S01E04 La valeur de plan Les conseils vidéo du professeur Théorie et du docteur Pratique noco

Zut, pensais-je, je me suis trahi. Ce concours commençait à devenir vraiment trop compétitif. Ce n'était plus amusant. Bonjour, jeune esprit en émulsion assoiffé de 7e art. Aujourd'hui, nous allons parler de valeur de plan. Excusez-moi. Alors, dans l'échelle des valeurs de plan, il y a le très gros plan, le gros plan,
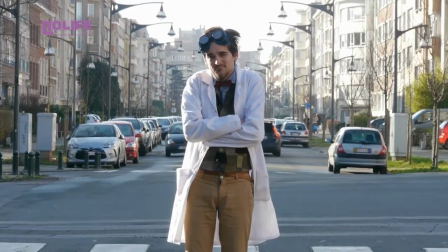le plan épaule, le plan taille, le plan américain, le plan pied, le plan large et le plan d'ensemble. Pourquoi autant de valeurs? Eh bien, tout simplement parce que ça dépend de ce que vous voulez montrer, en fait.
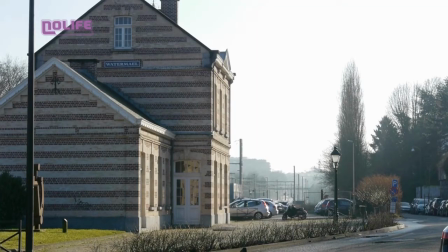Vous n'allez pas aller chercher l'émotion chez un personnage dans un plan très très large, il est là-bas, derrière la voiture, ni même situer un lieu avec un gros plan.
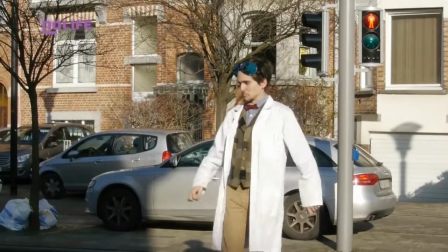Ça n'a pas de sens. Les valeurs de cadre sont aussi importantes par rapport au montage.
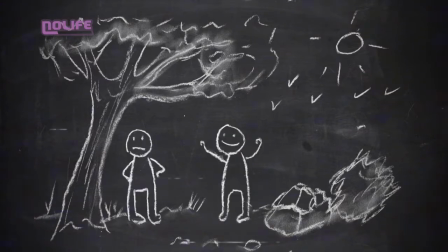Par exemple, dans le cinéma occidental, on commencera toujours généralement une scène par un plan large qui met en scène les deux personnages dans un décor.
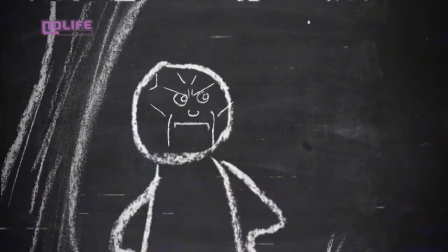On pourra ensuite se resserrer sur leurs émotions avec, par exemple, des champs contre champs pour un petit peu oublier le décor et se concentrer sur ce qu'ils ressentent.
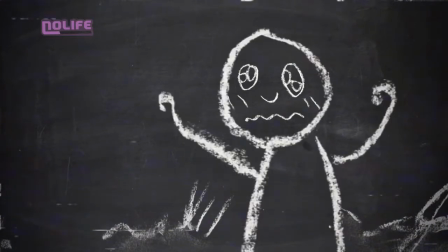On pourra, dans un second temps,
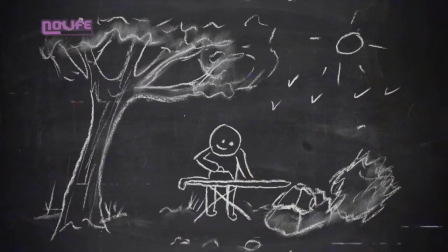repasser sur le plan large pour un petit peu sortir de cette tension affective ou émotionnelle ou quelconque qui se produit dans la scène. Là, par exemple, on s'est rapproché de moi parce que c'est bien plus agréable de m'avoir de plus près que de rester loin tout l'épisode, non? Dans cette émission, on ne vous montre pas n'importe quoi. On choisit les plans qu'on vous montre. Le cadre, c'est pas seulement montrer ce qu'on veut, c'est aussi comment on le montre. Par exemple, là, je suis centré, mais on pourrait me laisser de l'espace à gauche ou à droite. Et pourtant, on le fait pas.
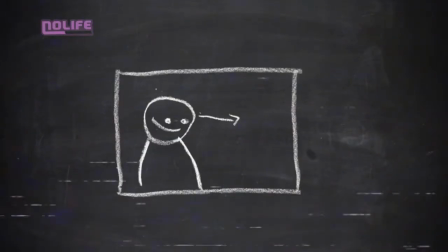Pourquoi? Parce qu'on laisse toujours de l'air là où regarde le personnage. C'est intéressant de voir là où il regarde, pas dans son dos. Mais rien ne nous empêche de le faire. Si un personnage est déprimé, on lui coupe l'espace qu'il a devant lui, comme ça, il a plus d'horizon. Oui, parce que la façon de cadrer a toujours un sens. Les quatre bords de votre écran sont aussi importants que ce qu'ils contiennent. Parce qu'en fait, ils définissent ce qu'on peut voir ou pas. Par exemple, moi depuis tout à l'heure, vous le savez pas, mais je suis assis. Ha ! Star Trek ! Dans un dialogue, la place occupée par les personnages à l'écran peut représenter qui a l'ascendant sur qui?
Pourquoi c'est toujours toi qui squattes mon décor? Ah, on parle de ça! Eh ben tu veux qu'on aille dans mon décor? Là, on peut mettre qu'une seule personne, elle est obligée d'être assise pour faire croire qu'elle est debout, elle peut faire que des plans épaules.
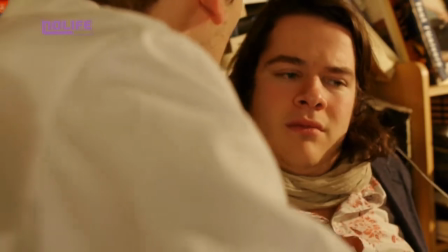Ici, c'est vachement grand, il y a des livres partout, on peut parfaitement se mettre à plusieurs. Monsieur est vautré comme ça, t'as envie qu'on en reparle, hein?
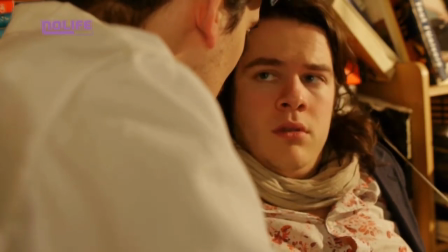T'as envie qu'on en reparle? C'est bon, tu peux rester, hein, je critique pas, hein.
Bon, alors là, on vient de faire plusieurs échanges de plans, on va les re-regarder.
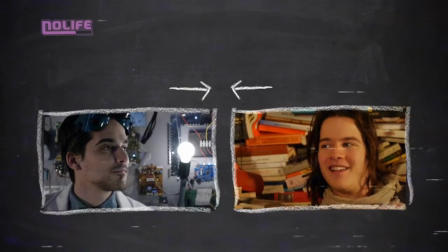D'ordinaire, dans un champ contre champ, on laisse de l'espace du côté où chacun regarde, laissant un cadrage égal, confortable et équilibré à chaque personnage.
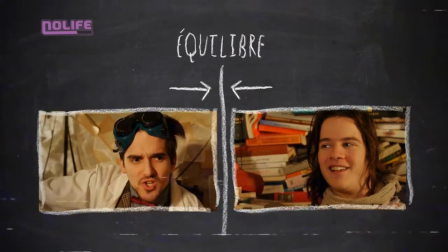Dans notre cas, c'est différent. Comme vous pouvez le constater, je me suis avancé vers le bord, ce qui met de la pression sur le professeur Théorie et le fait reculer.
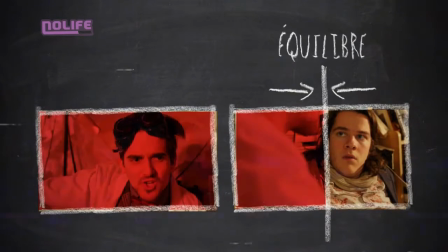J'entre même dans son écran. Au final, je couvre un écran et demi, alors que le professeur Théorie est bloqué dans une moitié d'écran.
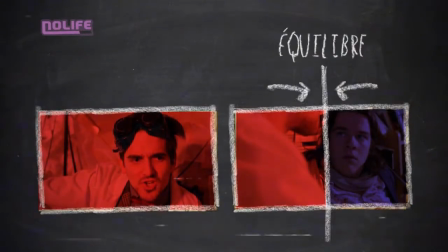Je lui ai mis la pression, je prends toute la place. Toute la place dans l'écran, bien sûr. Parce que dans la pièce réelle, eh ben, on n'a pas bougé.
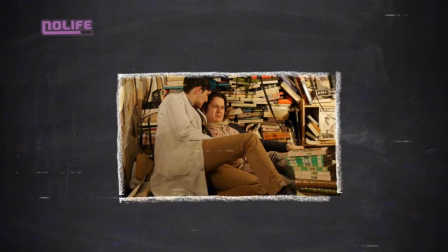C'est simplement le cadrage qui a créé cette impression. Mais du coup, t'étais vraiment énervé ou c'était juste pour l'exemple? Casse pas la magie! Vous pouvez remarquer que ce qui vient de se passer s'approche de ce qu'on a dit de la plongée contre plongée. Bon, c'est la fin de cette émission, alors je ne peux pas vraiment vous conseiller de film à voir pour parler de cadrage, parce que tous les films comportent des cadrages. Alors, s'il n'en avait pas, ça serait de la radio. Donc regardez tous les films. Enfin, pas tous. Enfin, faites ce que vous voulez. Je veux dire, vous êtes des hommes libres. Eh bien, chers amis, regardez des livres, lisez des films, et surtout, vive le cinéma. Peut-être aller me coucher, moi.